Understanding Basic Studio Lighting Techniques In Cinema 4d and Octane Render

Just bounce to this. Hey, how's it going, everyone? My name is Brandon Clements, and welcome back to another tutorial from GlassHand. Today I had a great question from one of you guys talking about studio lighting setups inside of Cinema 4D and Octane, and really everything that we're going to be talking about today can work in any software with any renderer, but it's going to focus on the principles of good studio lighting and why some techniques work and why some don't. And I have a couple examples here to break it down so that we can understand the basics of good studio lighting so that we could expand upon that and create more devices for storytelling and lighting. So that's really what it's all about, is storytelling. But I have some great examples. Let's go ahead and jump into them and see what we got going on today. So without further ado, here we go.
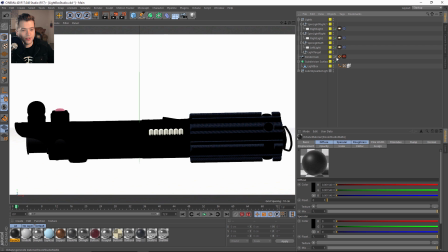[0:56]
So this is our first scene, and you can see that I'm using the lightsaber from one of our past tutorials.
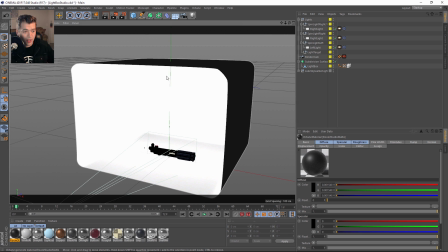[1:05]
Basically, it's put into this light box, right? So light boxes are used a lot in photography to basically create this nice global soft light that we're probably all familiar with from like GI.
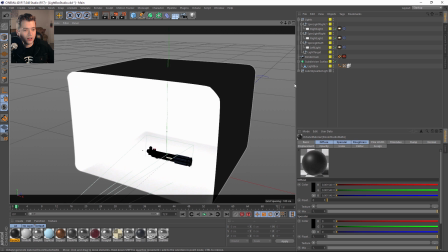[1:19]
So it works well in the real world, and it also works really great here inside of Octane, and you get some really good feedback really quickly.
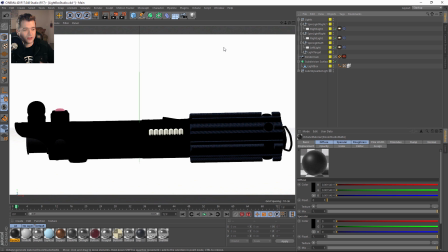[1:27]
So if there's any kind of product renderings that you guys are doing, this is going to be good, especially for small ones. But also this can grow and expand into like automotive renderings, right? So both of these examples kind of derive from just principles of photography.
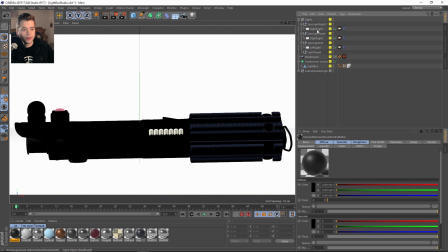[1:42]
So we should go ahead and talk about why. Let's see, this is going to be our top light. So let me rename that so it doesn't say right. Top light, and then a top light group. So spin light top. Okay. And what I've done is just categorize these into just certain
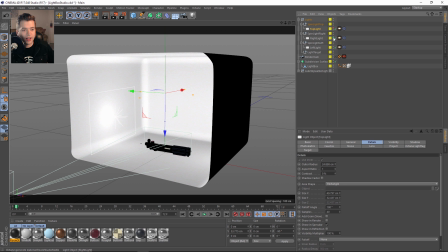[2:03]
nulls, so that, let me go ahead and just hide the effect here in the viewport.
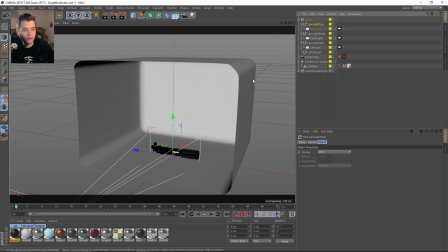[2:08]
I went ahead and put them in different nulls so that I could use the pivot points here to spin them around and face them in different ways.
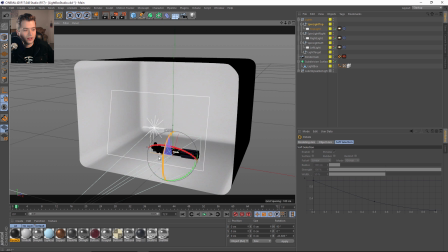[2:16]
So if I showed this one, then I can, just use these nulls to spin around.
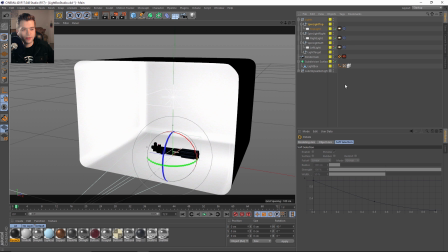[2:19]
It's pretty good to just have this simple little rig to go and move your lights around the scene.
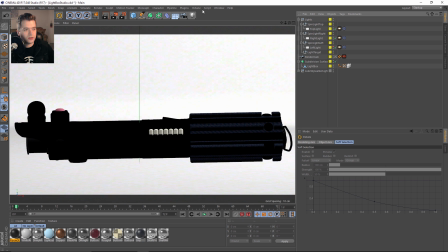[2:25]
So let's go ahead and see what this looks like in the live viewer.
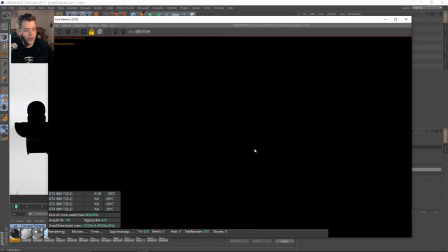[2:30]
I'll go ahead and make it nice and large. I'll try to keep this live viewer big for most of the time that we talk about these lighting setups.
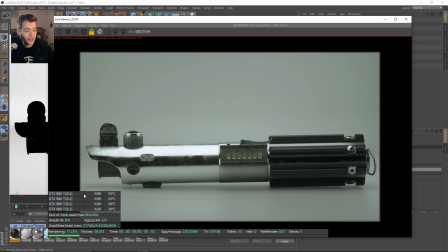[2:37]
Also, if you guys have noticed, I'm on a new machine. I have 4 980 Ti's. They're all water cooled, and it's running really awesome here in Octane. So this is a brand new setup. So let's go ahead.
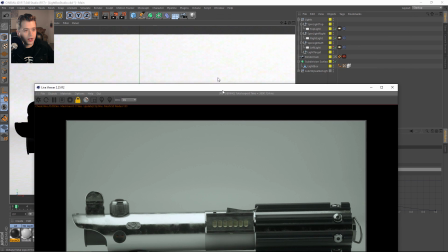[2:48]
I'll take the info off, and let's just kind of talk about why this works so well and why it doesn't.
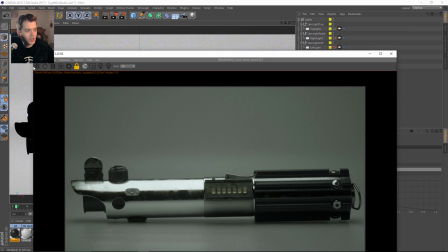[2:54]
So let's break it down from the top light, and just go ahead and we'll send this right back to Octane just to make sure that this is working.
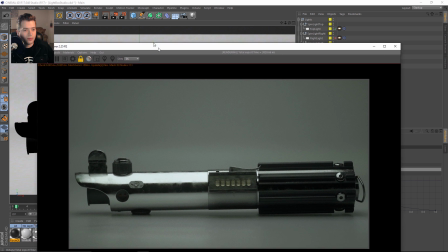[3:02]
Okay, cool. So this top light, if we look at the
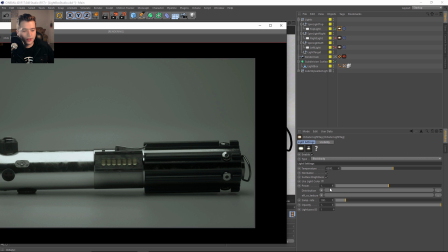[3:08]
temperature, it's about 6500 white, and it's just a power of 1.
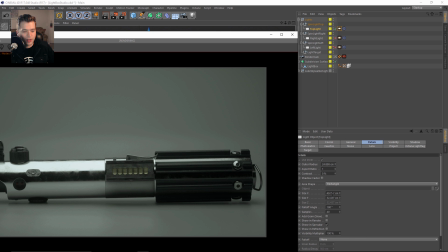[3:13]
The actual size of the light is about, let's say 40 to 50 centimeters, somewhere around in that area.
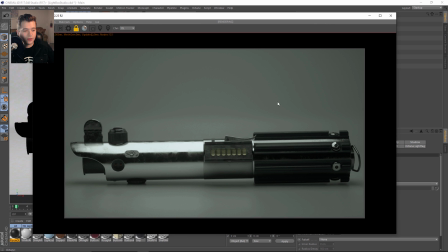[3:22]
Basically, this is going to provide a softer kind of overall light because of the size. So if you could think about this in the real world kind of standard, this would be like a bulb inside a diffused light. Inside of a actual softbox. I couldn't think of the word there.
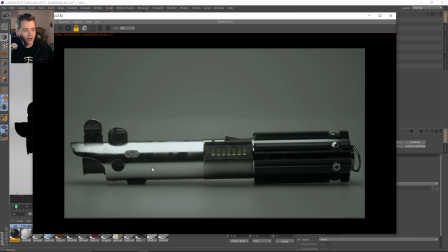[3:40]
So that we get this really nice highlight across the top, and it's directly above. So this kind of accentuates the actual overall shape of the object, and then we get a reflection from the white floor.
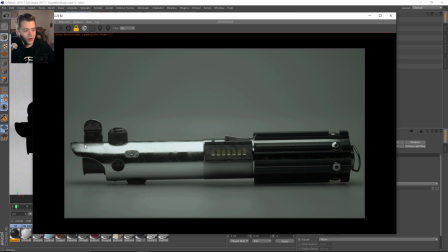[3:51]
So we kind of get tones going from really bright white highlights all the way into these kind of chrome tones here from the black reflection of the environment,
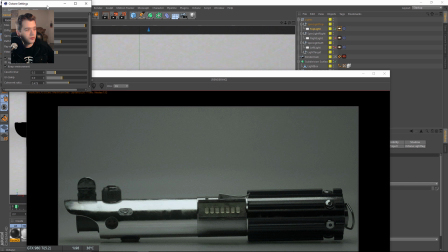[4:02]
which you need to make sure under your Octane settings, if you don't have an actual environment in the scene, that your environment color is set to black.
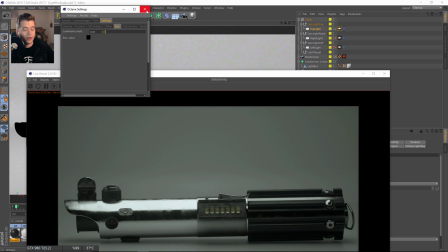[4:10]
And I just turned this all the way down just so I know that there's nothing in the scene.
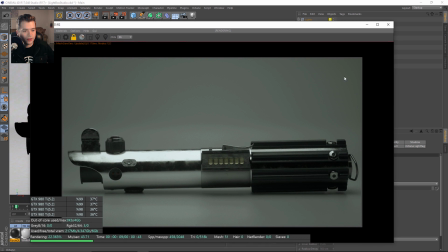[4:13]
So again, it looks really great already with the light box and just one light.
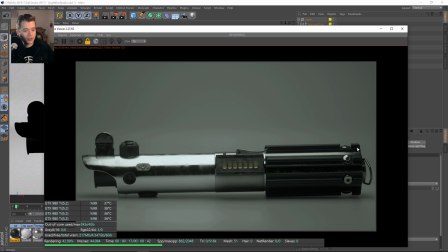[4:19]
But we can accentuate some more features of this product and start to bring it out from the background as we add
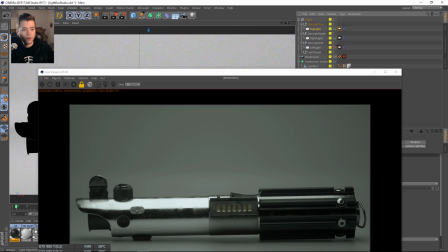[4:28]
lights from the right and left.
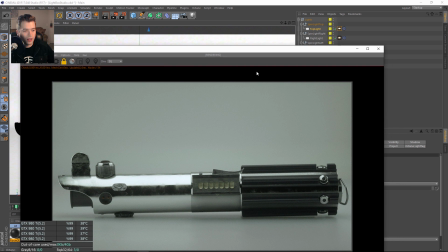[4:31]
Okay, and overall that will just give us a brighter container inside of our box.
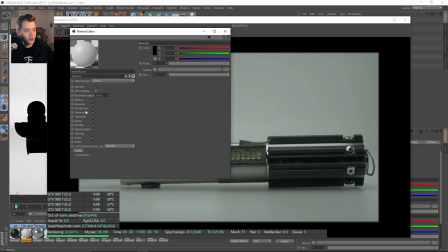[4:38]
So this material, again, it's just glossy with it's not actually 100% white. It's about 80% white in the diffuse, and the index is set to 1.4.
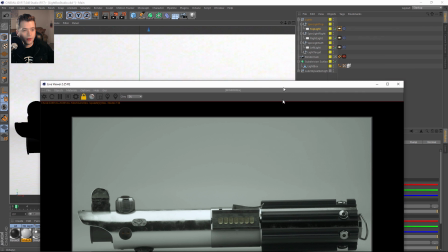[4:50]
So we're throwing around a lot of light here in this scene, but our left and right lights, if we select both of these,
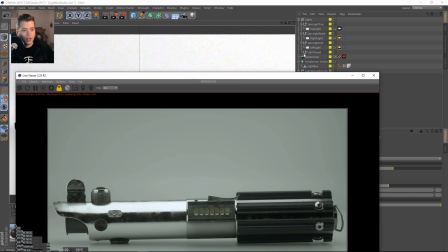[4:58]
Again, they're kind of white, 6500, and again set to 1, and they're about the same size, I believe, as the top light.
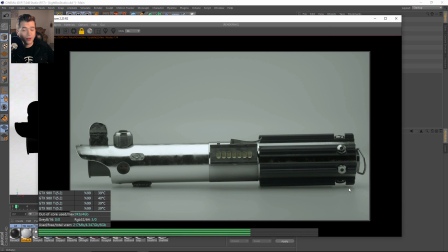[5:05]
Yes, they're the exact same size. Now, if these were smaller lights, we would get harsh shadows, and we wouldn't get this overall soft dreamlike effect.
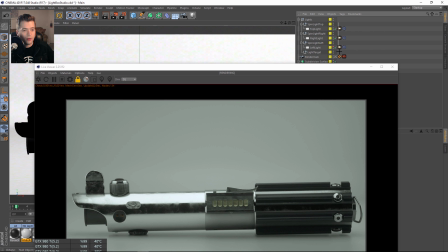[5:14]
And we can adjust the actual power of these lights how we want.
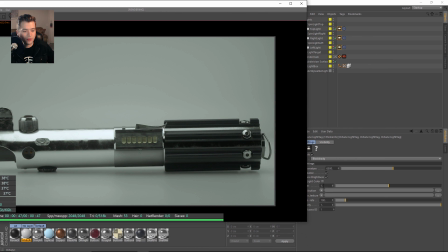[5:18]
So they're all set to 1.
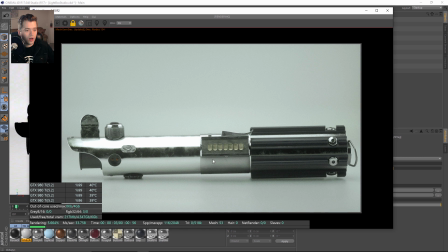[5:19]
If we bring this up to 2, we can kind of create more of a super white kind of light box effect.
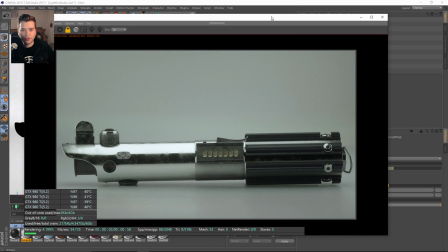[5:28]
But the reason why you see this so much around the internet and why this works so well is, again, that top light just accentuates the actual features of the product, and then the right and left are actually bringing out some more highlights and a little bit more features and kind of popping it out from the background, from a white background here.
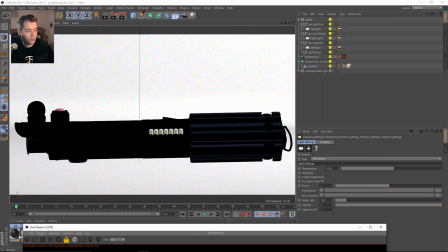[5:48]
So again, we could just throw a black background on it and we get a completely different look and feel.
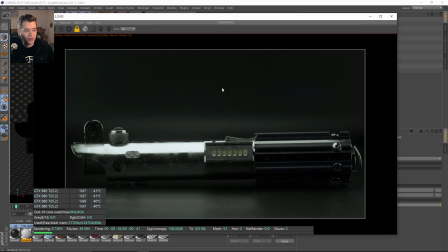[5:55]
And now we are seeing something that's a little bit more mysterious.
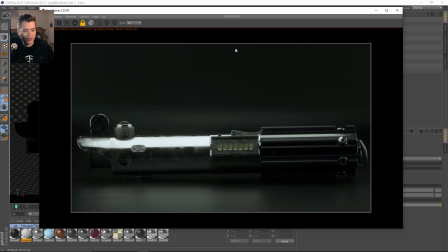[5:59]
Maybe something that's a little more sexy, whether it's going to be like a certain product that like perfume or cologne, you see a lot of these kind of endless like black cyc backdrops.
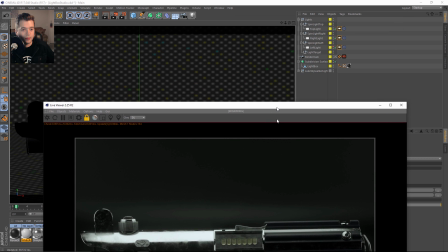[6:10]
Okay, so this is a standard light box setup.
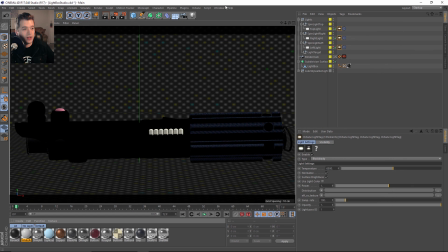[6:15]
So this is something to keep in mind. Let's go ahead and look at the other scene.
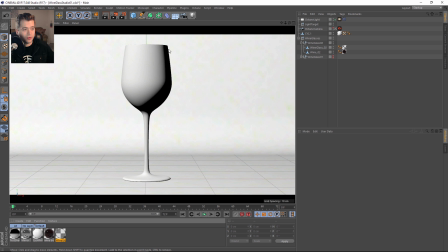[6:19]
I have a wine glass here, and this is a white backdrop, again, with a, let's go ahead and check out where the light is located.
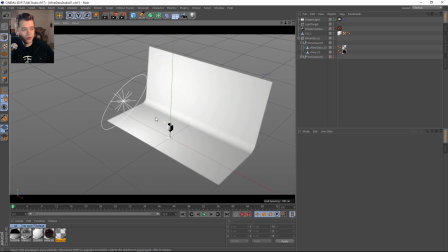[6:29]
Now this light right now, this big disc, is basically just trying to create a highlight here on the wine glass and on the wine inside of the glass. So this actually has no environment, it's just one simple light.
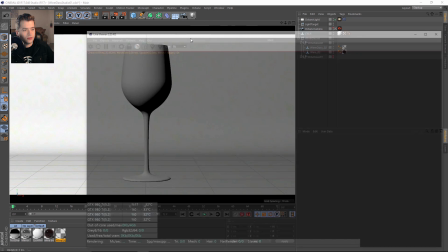[6:43]
And what we're trying to do here is just trying to, let's go ahead and send that to Octane,
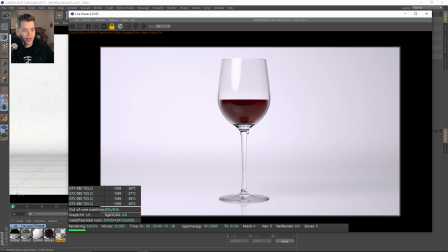[6:52]
create this black rim from the glass, from just this natural phenomenon that happens. And again, we have a reflective floor but a diffuse backdrop.
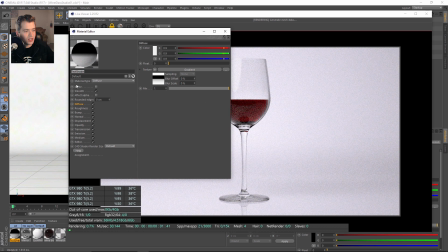[7:01]
Okay, now how I've done this is I just have this like little test shader here, and you can see in the diffuse it just has a gradient,
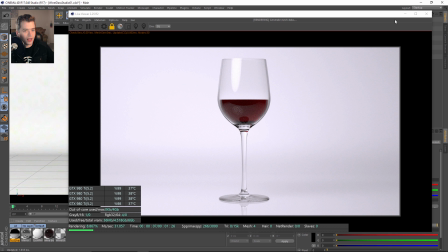[7:09]
and I would throw this onto my objects and make sure that the parts of the studio that I wanted to be
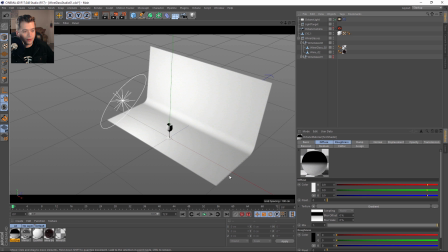[7:17]
completely 100% black, like the bottom of the floor was completely black and the backdrop was white. So I don't know if this will work here for the cyc.
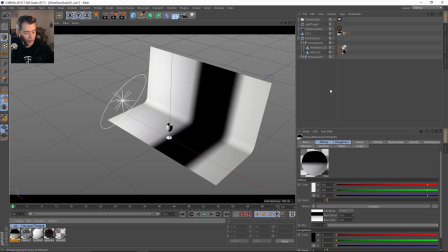[7:28]
Yeah, you can see that I was testing this on a different object, but I would get the black of the floor to be,
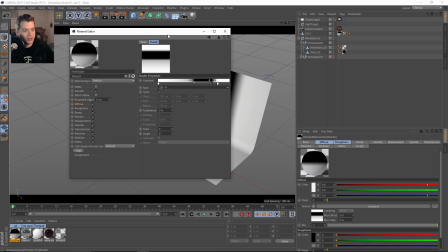[7:35]
I would get the floor 100% black just by switching this. Let's see if we can update it.
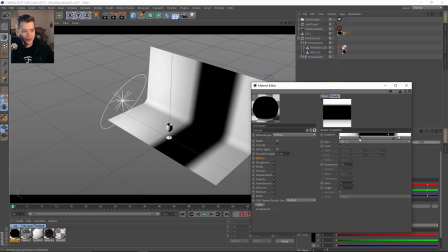[7:43]
There we go, in the viewport. And I would slide this down so that, there we go.
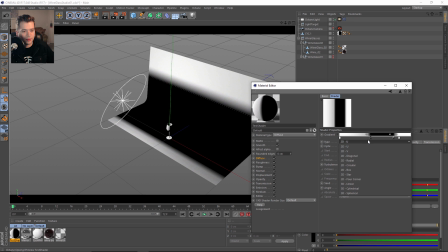[7:50]
Now it's keeping up with me. Okay. I would slide this down so that I would get 100% black floor, and that I would get this backdrop to be white.